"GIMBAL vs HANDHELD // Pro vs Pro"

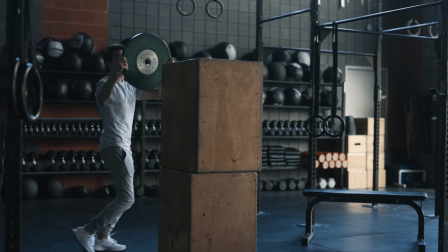[0:00] Keep it stable, stable, centered, and...
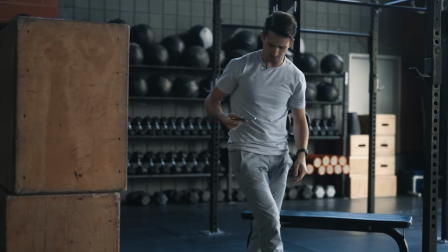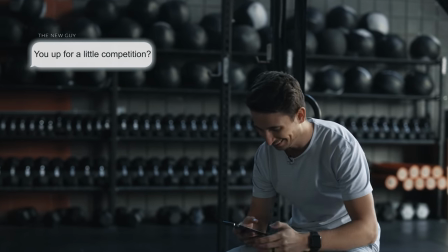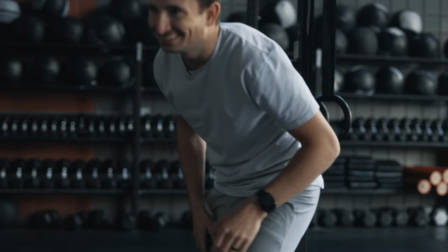What's up guys? We have a super fun video for you today where Landon and I are going head-to-head against each other in our very first video of our brand new series, Pro vs. Pro.
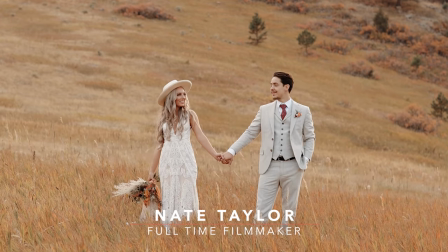[0:29]
My name's Nate Taylor and I was hired onto the full-time filmmaker team about six months ago. Prior to me joining the team, I filmed weddings all over the world for the past five years.
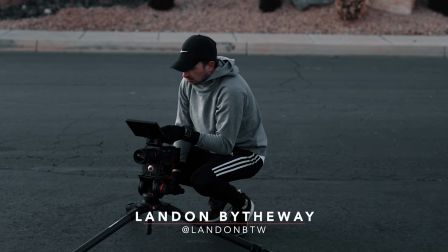[0:38]
And here next to me I have Landon, by the way. He's a great cinematographer who has been all over the world filming for companies and creating content for FTF.
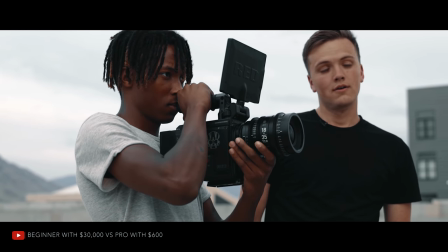[0:46]
Now most of you are familiar with our popular beginner versus pro series where beginners with expensive equipment go head-to-head against seasoned professionals using entry-level equipment. But we wanted to switch it up and see what we could learn from two professionals competing against each other.
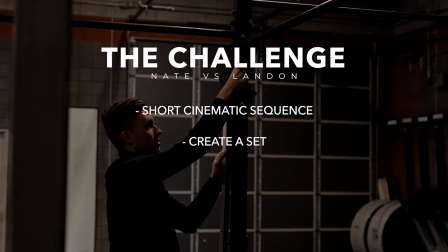[0:59]
So we're both going to be challenged with creating a short cinematic sequence and we'll have free range to set up our lighting, tell the story a certain way, whatever we want. But the surprise factor is that we have these three hats and in each hat they will contain either a subject, a camera, and a limitation. So this impairment could have an effect on our lighting, our storytelling, our camera movements, depending on what we draw. But we each only have an hour at whatever location is drawn and we'll have one day to edit together our sequence. Then we'll come back to the studio and see how they compare. So Landon, go ahead and draw out of this first hat, which is our location. Should I do the other one next? Not looking. And then this last one is our impairment Okay, so we got fight scene I've never shot a fight scene. I've never shot a fight scene either. So this should be real. Well, this is gonna be real. We're pros, but we've never shot a fight. Okay, well. Jake shot a fight scene Maybe Jake should be doing this video. Yeah, maybe. Fight scene and then camera of choice. Camera of choice? I like that. I can work with that. I can work with that too. Okay. R5 did. Fight scene, camera of choice, and then I get to go handheld and you have to be on a gimbal. Literally, that's probably the worst combo is a fight scene. Yeah, a fight scene and gimbal doesn't really... Yeah, I feel like I have pretty much every advantage. Yep, definitely. At least the main advantage on this one. Well, let's see how it goes. Ready? Here we go.
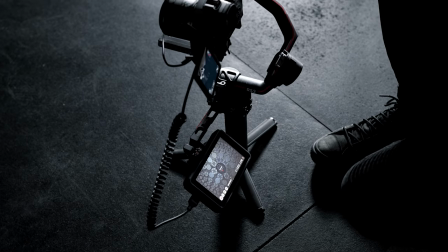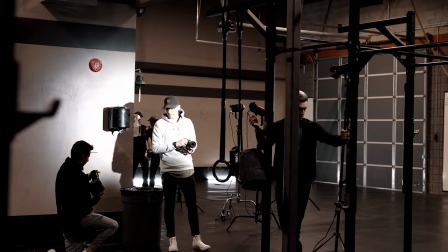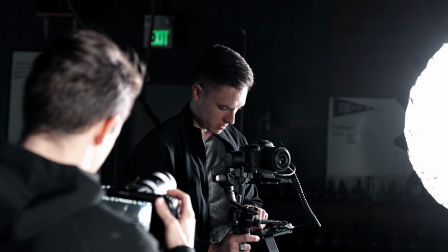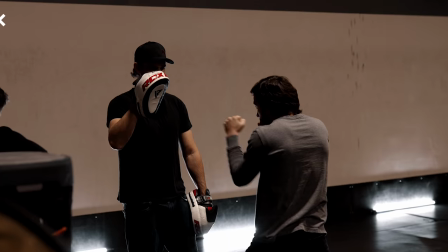[2:37]
All right, guys, we're here on set. We have with us Robert and his crew who are over there getting ready for the fight scene that we're going to shoot in just a little bit. Now, we're each going to have an hour with the stunt crew, and when one person is filming the other person will be out of the room so we can't kind of cheat off of each other's ideas so enough talking let's get shooting three two one
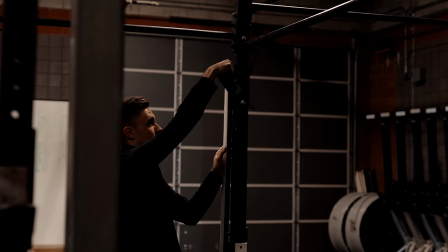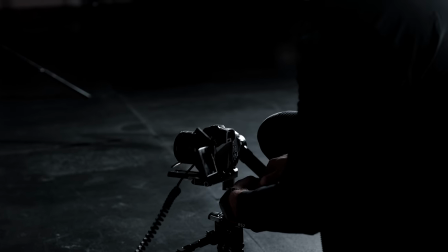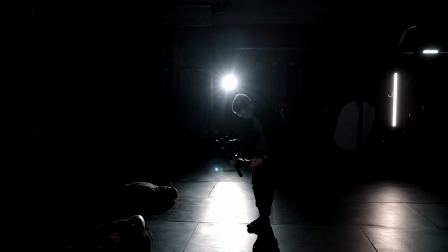all right guys we're shooting and I quickly wanted to go over some camera settings and what kind of gear I'm using to get the shots that I am I have the 24 millimeter setup on the EOS R5 shooting at 4k 24 frames per second with a 1 over 50th shutter speed I also have my aperture varying between 1.4 and 2.8 to keep that shallow depth of field a little bit more than it would be at like a 1.2.
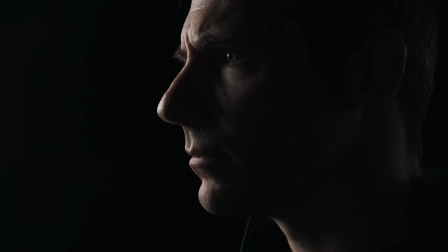[3:33]
I'm switching between a 24 and a 50 millimeter lens so I can have those tights and wides because on a gimbal it's
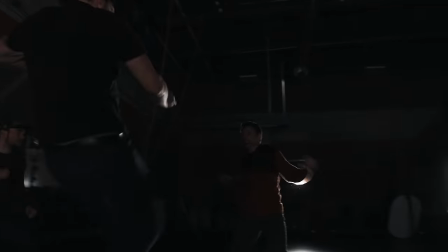[3:39]
really nice to orbit my subjects as the fight is going on to establish both location and the action that is happening.
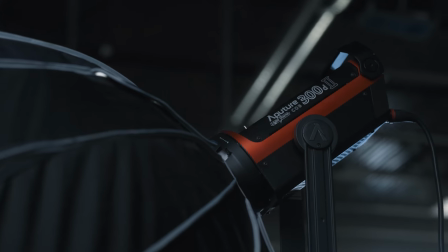[3:45]
I have it set up on the DJI RS2. In regards to lighting I'm shooting on the Aputure 300D Mark II with these nanlite tube lights all set to
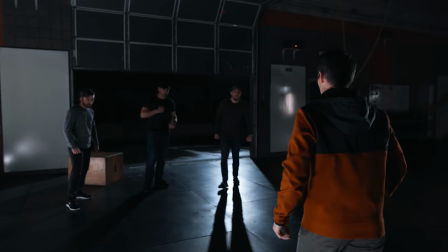[3:52]
daylight so to create a blue kind of feel during my fight scene to make it look cool. and uninviting.
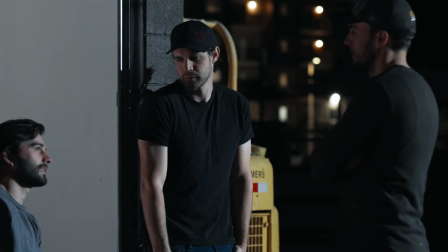[3:57]
I set my 300d outside for the opening of my sequence when I had my antagonist standing here at the garage to create this moonlight on my antagonist's face.